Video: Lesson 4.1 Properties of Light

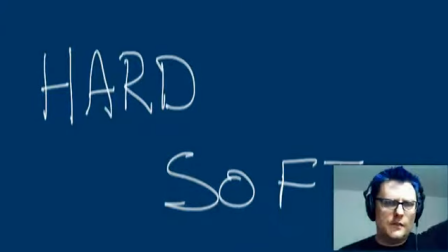8:17 Again, those are very soft, and I get a sort of nice sort of defining shape with my face with that. So again, it has this feeling of softness to it. So bear with me here. I'm going to turn off the light. Oh my God, what happened? I'm going to turn on a hard light. This is an incandescent bulb.
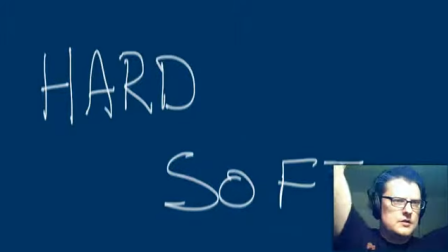8:38 Now, if you'll notice, this casts darker shadows on my face.
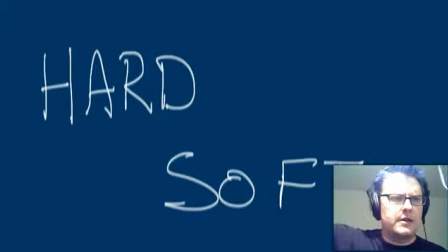8:44 They don't have that nice fall off. They're harsher shadows, and when I put it out in front of me, it kind of isn't exactly, I don't know, it's not exactly nice to the face. So a lot of times you want to counteract the harshness of a light like this by using something called diffusion.
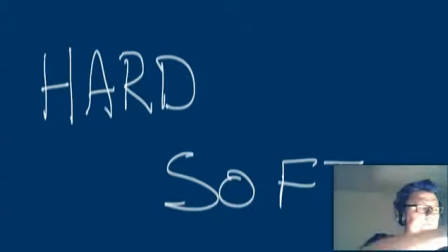9:03 So if I take this little piece of plastic gel called a diffusion, and I put it in front of that light,
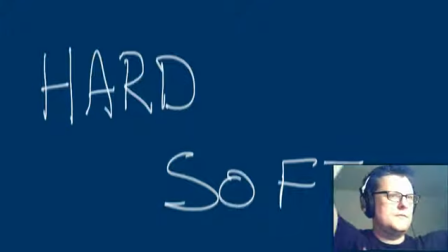9:11 this is it without, this is it with diffusion, I get a little bit nicer of a look. It's a little bit softer versus super harsh. It's doing two things. It's cutting down the amount of light, but it's also making that light softer and making the shadows less harsh.
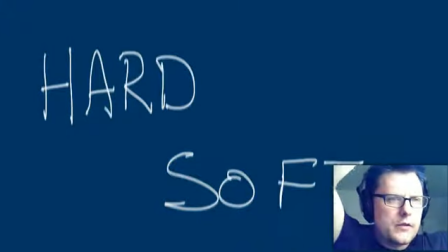9:31 They have more of a gradient to them rather than just straight up darkness.
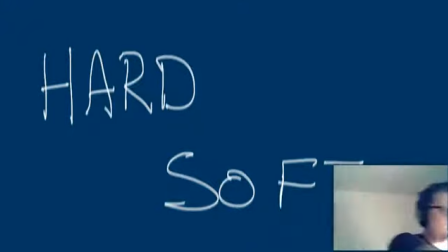9:36 So that's the quality of light. Hard light, gonna be your...
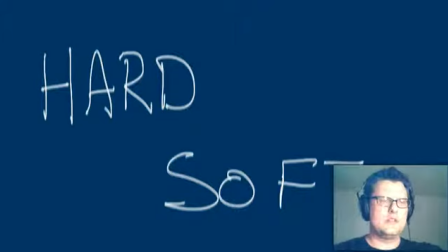9:45 Let's try to keep it quiet on set. Hard, harsh light. Soft, fluorescent sort of light. And quality, is determined usually by sort of the size of the light. So the larger fluorescents are typically going to be softer.
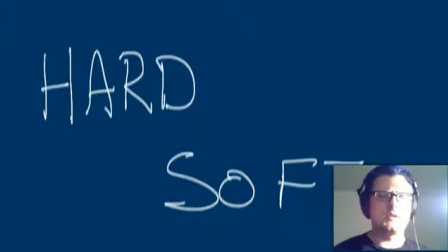10:01 The reason that the diffusion makes a light like this softer is that it increases the surface area of the light.
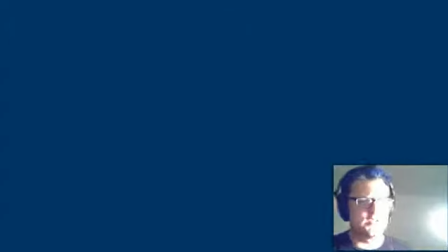10:07 The diffusion becomes the light source at that point. So that's what drives the quality of a light.
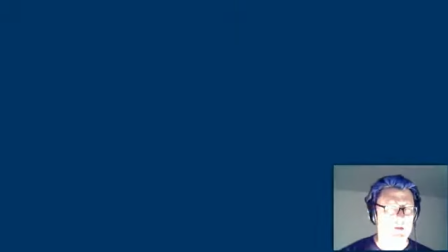10:13 And remember, all the other properties of light, like its direction. I'm evil if it's below.
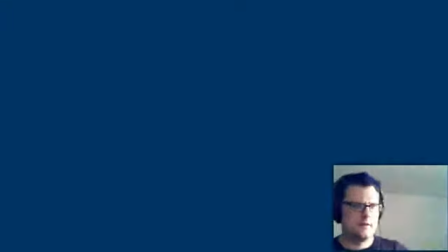10:19 I look pretty normal if it's above. And motivated lighting from different directions.
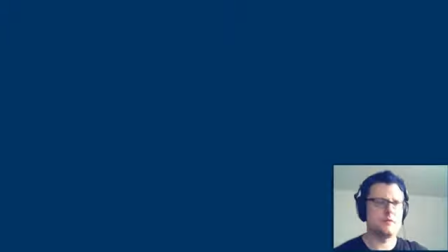10:26 It's like, oh, maybe I'm standing next to a window and maybe there's a light there, or maybe there's a lamp there. So that is lighting in a nutshell.
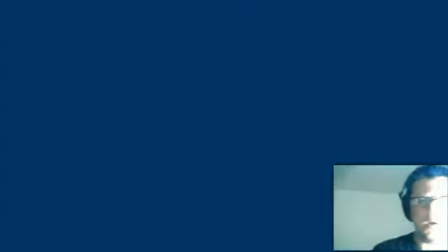10:33 4 properties in the dark. 4 properties simply revised as such.
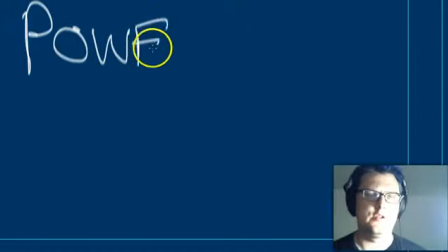10:43 Power or brightness. Direction.
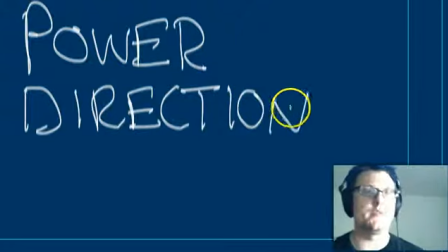10:52 And remember that this is all based on our experience with light from the sun. So light looks sort of best from slightly above.
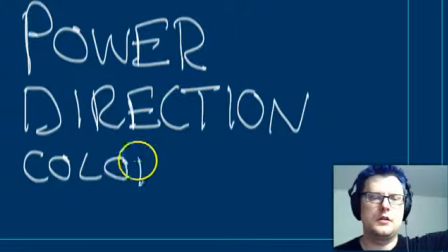11:00 Color, depending on sort of if it's an indoor or outdoor source, or if it's supposed to be something like police lights shining in from the outside. And quality. And remember that quality is all about the harshness of a light, whether it's hard or soft.
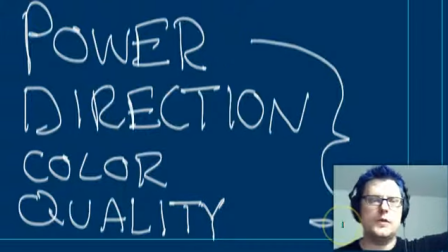11:17 So these 4 properties are the way that we describe lights, and we will take those into account every time that we're lighting a scene. We'll want to think about these because they will determine which lights we need, where we need to put them, and what kind of additional control we might want to put in terms of diffusion or color correction.